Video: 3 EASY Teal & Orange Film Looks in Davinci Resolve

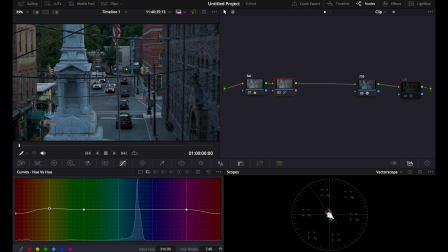4:06 And you're gonna bring your reds more orange, then bring your yellows more orange as well. Don't mind having a little bit more red in it. Then for this, we're gonna bring our blues to the teals.
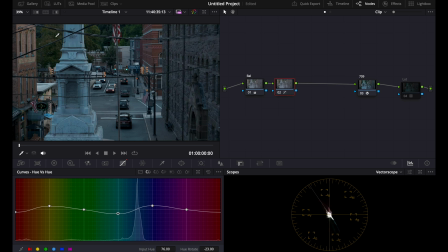4:22 We're gonna bring our teals to the blues. And you can see it a lot in these trees,
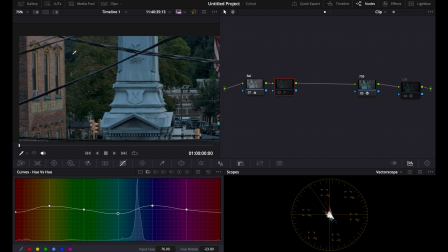4:30 where if I turn this on and off, you can see those greens are becoming more orange and those yellows are becoming more orange. And you can even bring the greens up to be even more orange to give it like a fall kind of look.
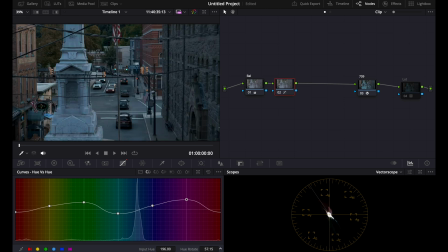4:44 The reds, we can push to orange too, or we can push them cooler. And you can see now this is looking more teal and orange. And again, since this is low saturation, if you bring up the saturation, you will really see this.
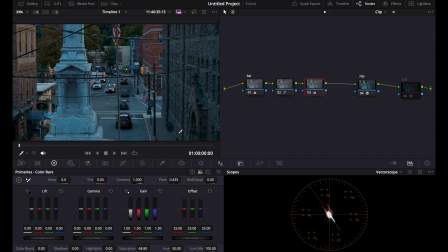5:00 And this is one of my favorite ways of creating teal and orange look because it really makes it pop and stand out from each other. This isn't even the end of it,
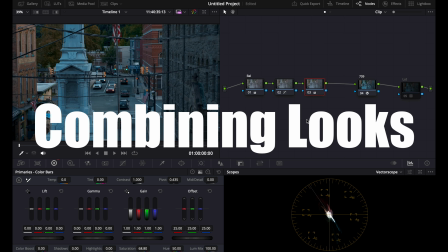5:08 because what you can do with this is you can combine it with the other ways of creating the teal and orange look to make it exactly the way you want.
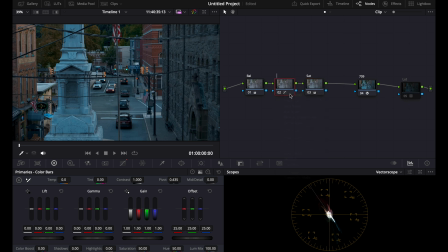5:16 So this is the saturation. This is the hue. So this is the hue off. This is the hue on. You can see it makes a huge difference. The saturation also makes a huge difference. And instead, if you don't want to saturate it like this, you can actually saturate it in the hue.
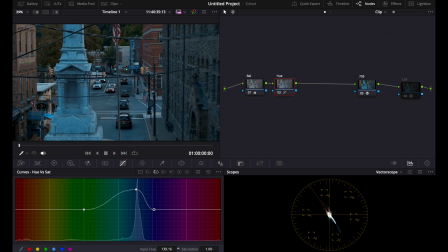5:35 Go to these and bring up the teals, bring up these oranges, and you can see now we're really bringing out those teal and orange looks.
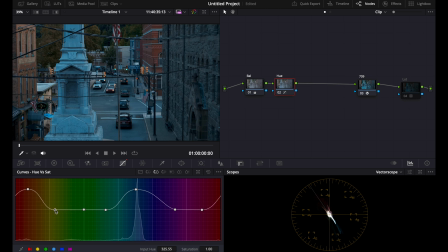5:48 And maybe I want to get some reds in there, so I'm going to bring this here, bring the yellow here, and that's how to make it teal and orange with the hue.
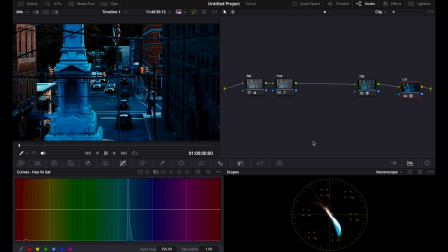5:56 Now we can combine all this knowledge to create the best teal and orange look. So what I can do, turn on this LUT, you can see looks terrible.
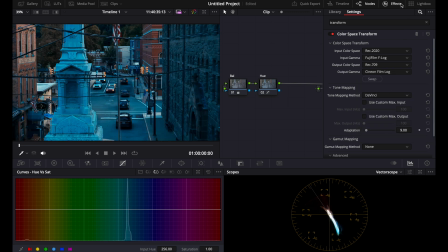6:04 That's because we need to fix it with Cinnion Film Log here. Then bam, you see that? That's very, very saturated. So we could probably add a sat node to turn this down. Then you can see it's very, very crushed too.
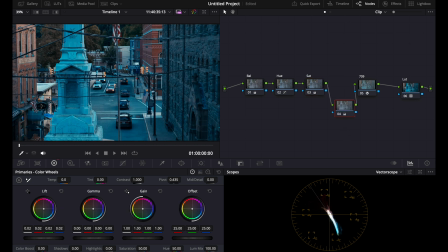6:18 So we can actually bring up the shadows like we did before, then bring down the highlights. You can bring down the midtones. Up the shadows, down the midtones, bring down the saturation.
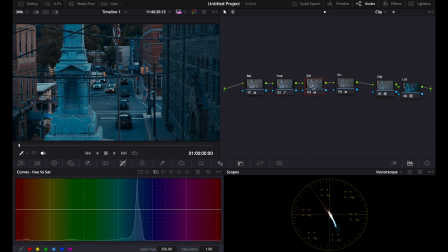6:35 For the hue. Now you can tell this is very, very saturated, but this is kind of getting that orange and teal Hollywood vibe. Now we mixed two of them so far, and we can even push this further by going even more teal,
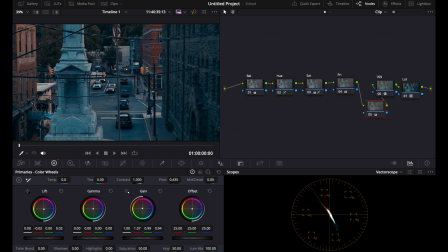6:52 then more orange in the highlights. And you can see that split toning just really brings out that kind of like warmish orange kind of look. Can correct for the shadows.
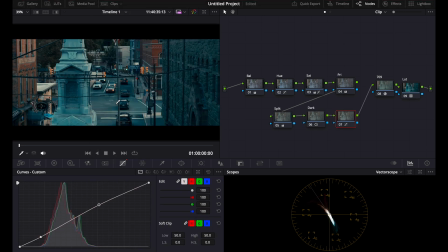7:06 And for the outer banking, I'm going to put 2.39 to really give it that Hollywood kind of look and aesthetic.
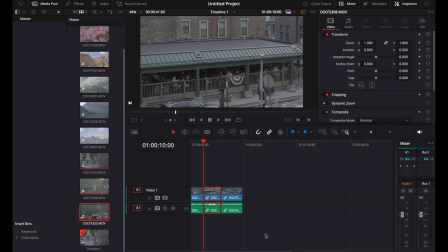7:14 Now what you can do is grab a still of this and transfer it onto other videos that you've captured.
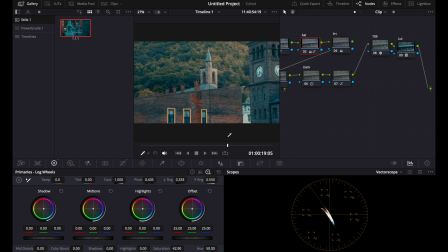7:21 And you can see this really gives it a nice orange and teal look.
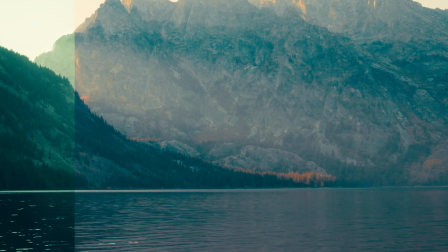7:27 Just bring that down. Now that you know three ways to create the teal and orange look, watch this video here on how to make a cinematic film look.